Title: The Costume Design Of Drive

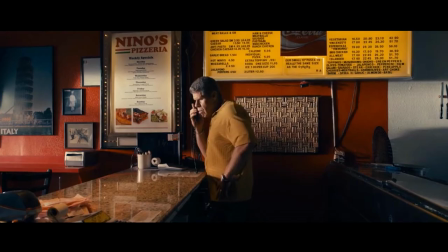[4:10]
Classic track suits and some polos, you know, to give that real Italian Guido vibe. Now, the moment you've all been waiting for, the iconic Drive jacket.
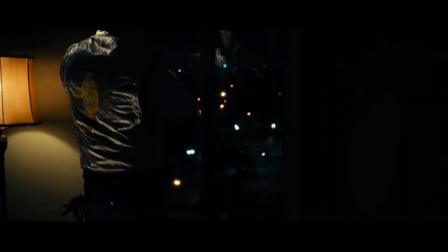[4:25]
Probably the most recognizable jacket in a movie in recent decades, at least in my opinion.
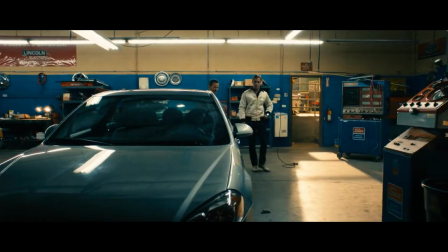[4:31]
So according to Aaron, Ryan was very hands-on with the wardrobe for the driver.
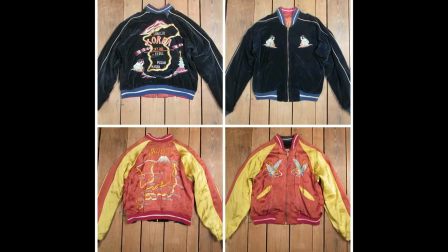[4:36]
Before shooting the movie, Ryan had bought a 1950s Korean souvenir jacket that he was wearing a lot,
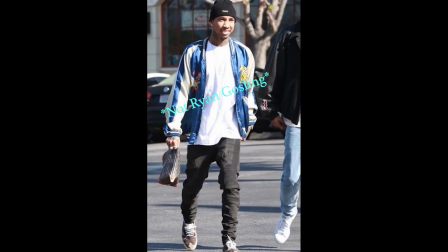[4:43]
and he wanted to implement something like that for the driver.
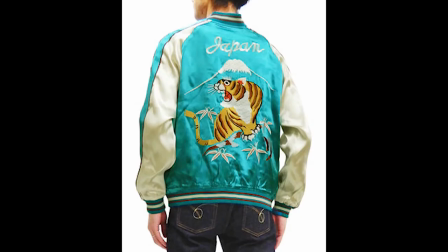[4:45]
And they saw that the jacket was too billowy, too flowy, and they knew that they needed to streamline the silhouette and make it suit the driver better.
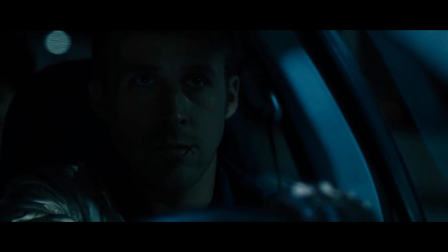[4:54]
They actually went through about 15 to 20 versions of the jacket until they finally landed on the one that you see on the big screen,
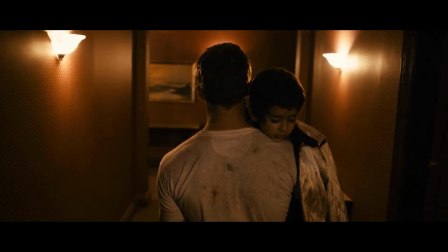[5:00]
but not only until about an hour before filming, which is so insane to me.
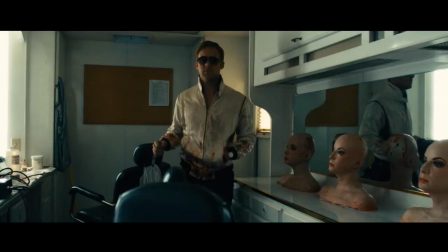[5:07]
And there were 13 copies of the jacket for the progression of the movie, because he gets bloodier and dirtier as the movie goes on.
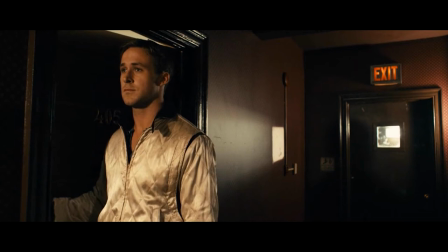[5:15]
The driver's jacket is a white satin diamond quilted jacket with a center front zipper and a throat latch tab at the collar,
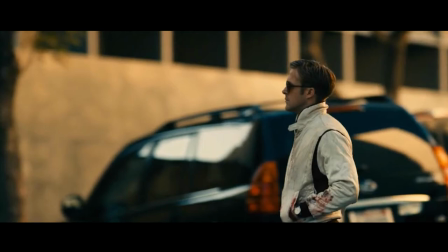[5:24]
as well as brown wool ribbing around the cuffs, the collar, the bottom hem of his jacket,
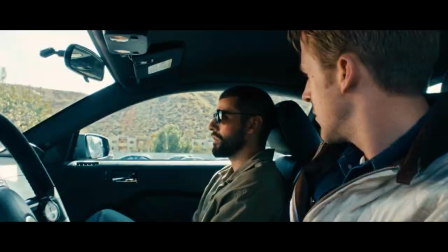[5:31]
and the gusset. And I should note that the jacket was also inspired by the band Kiss.
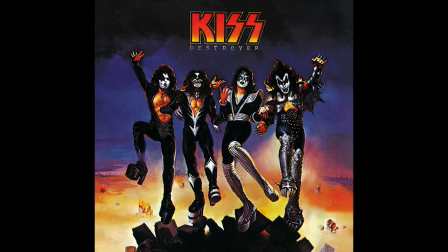[5:36]
Refn wanted the jacket to serve as his quote-unquote armor, kind of like the band members in Kiss in some of their album artwork and their concerts.
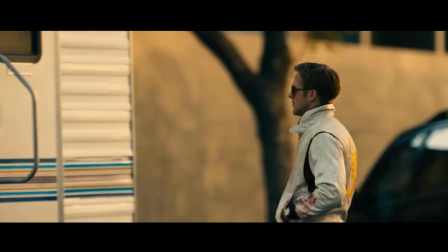[5:45]
Now, the jacket hits right below his natural waist, which is it looks somewhat cropped.
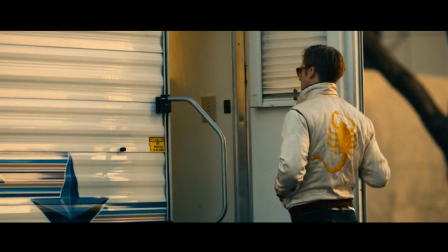[5:51]
And on the back of the jacket, you can see the large embroidered two-tone gold scorpion,
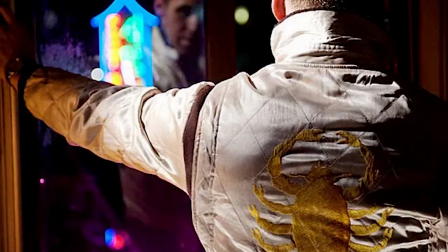[5:57]
which is given a nod to towards the end of the movie when Ryan talks about the story of the scorpion and the frog. Which came first, the dialogue or the embroidery? I mean, honestly, I don't know. So, regarding the details for the jacket itself, the gusset on the jacket is really cool.
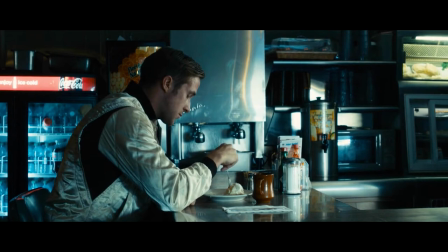[6:12]
Basically, what a gusset is a panel of fabric that is supposed to help with movement, and for the driver's jacket, it is around the whole armhole.
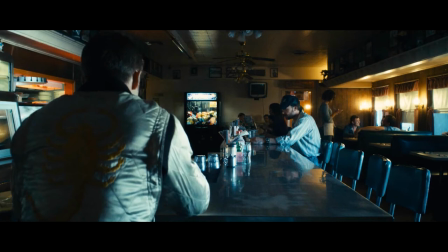[6:19]
And it comes to a V at his side, which I think is a really cool detail. You don't really see that usually if it's at the armhole.
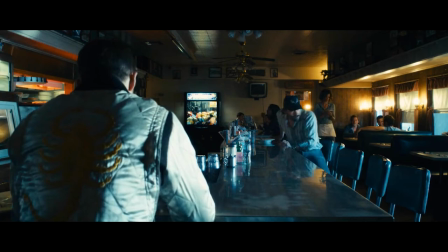[6:27]
Usually it's just at that back armhole, kind of, so you'll just have a gusset in the back.
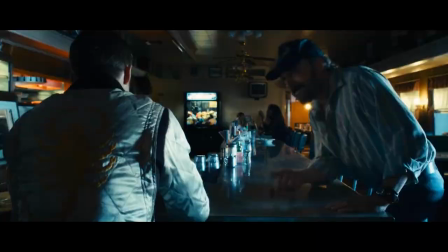[6:32]
And another cool detail on this jacket is the rounded folded collar that
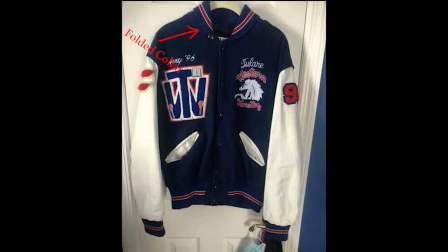[6:38]
when folded, it mimics a regular bomber jacket collar. This is a detail that you see in a lot of 80s bomber jackets, actually.
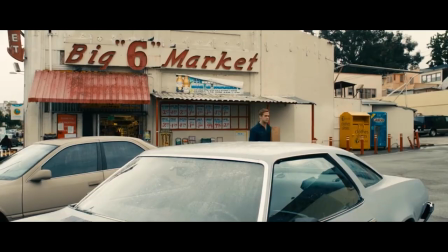[6:45]
Personally, I think that it gives the jacket more dimension.
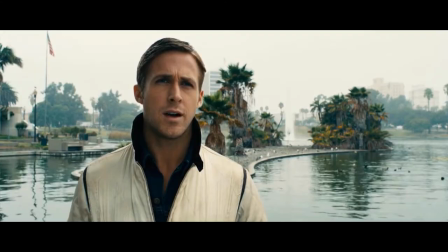[6:48]
Now, the movie definitely has its influences of the 70s and 80s throughout, and I think it's pretty obvious that the jacket gives off a strong 80s feel.
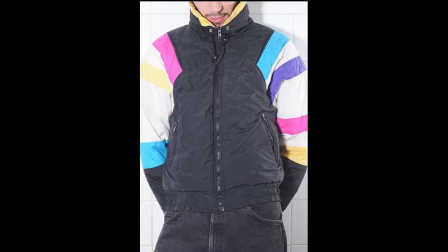[6:57]
It almost reminds me of those 80s ski jackets, kind of cropped and, you know, like somewhat puffy,
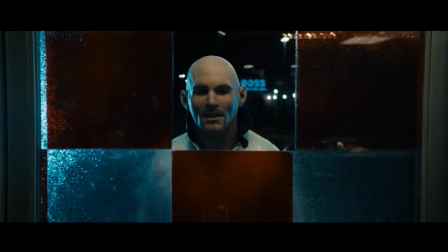[7:02]
plus the colors that surround him and contrast the jacket,
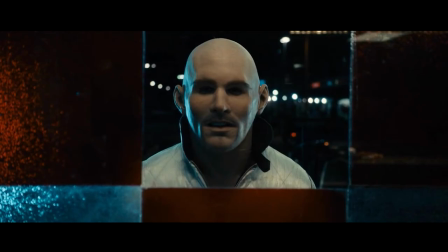[7:06]
very vibrant, very neon, and it really gives off this nostalgic 80s feeling.
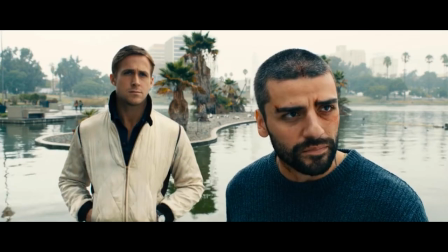[7:12]
Again, like I said, it's one of the most
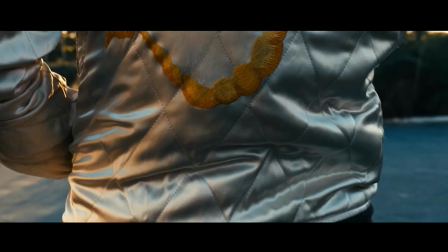[7:16]
iconic pieces when it comes to costume design, at least for menswear, in my opinion.
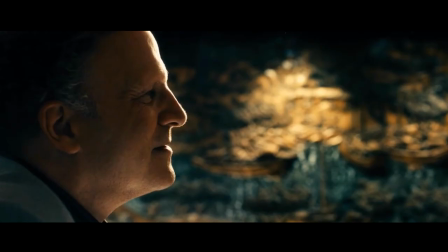[7:22]
Drive is a very strong movie, visually, when it comes to its dialogue, and even the costume design.
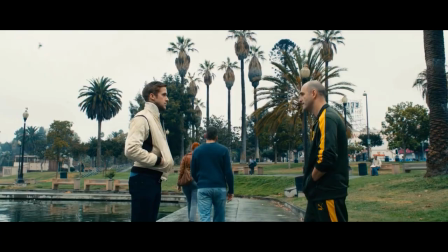[7:29]
And I think Drive shows how
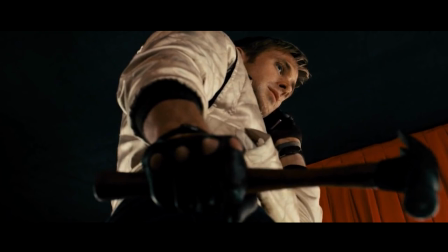[7:32]
a single jacket can be so iconic that groups of people will watch a guy talk about it for like 15 minutes.
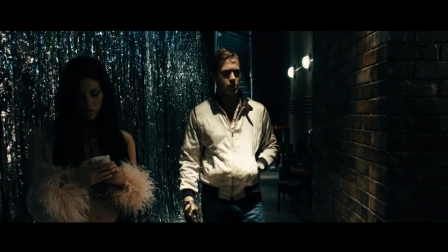[7:41]
Well, that is going to conclude this video. If you've made it this far, thank you so much.
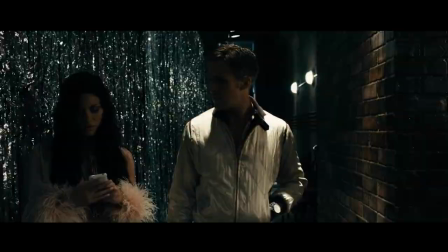[7:46]
It genuinely means a lot. I broke my laptop back in February,
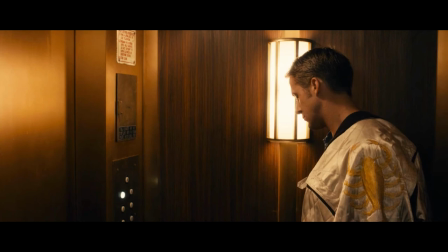[7:52]
and I fell off with videos because I didn't have a laptop and I was lazy on getting my laptop or getting a new one.
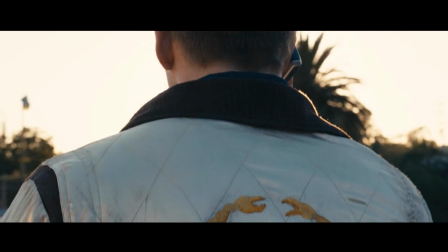[7:58]
But I'm really glad to be back. Let's hope this is the last long hiatus I'll ever go through, but who knows.
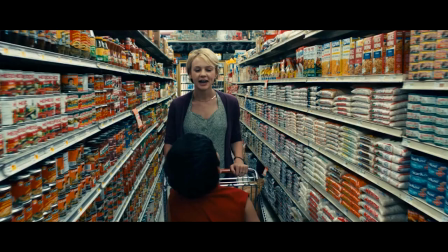[8:06]
Anyway, let me know what you think of this video. Follow me on social media. It's all linked in the description down below.
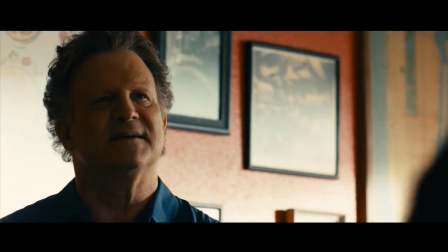[8:12]
I'm on TikTok now, I'm a little bit more active on there.
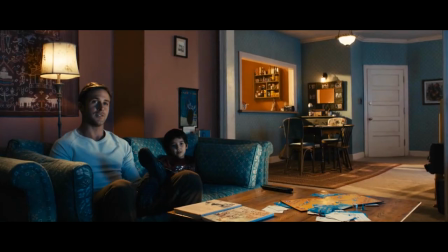[8:17]
You know, it's a little bit easier to make the content there.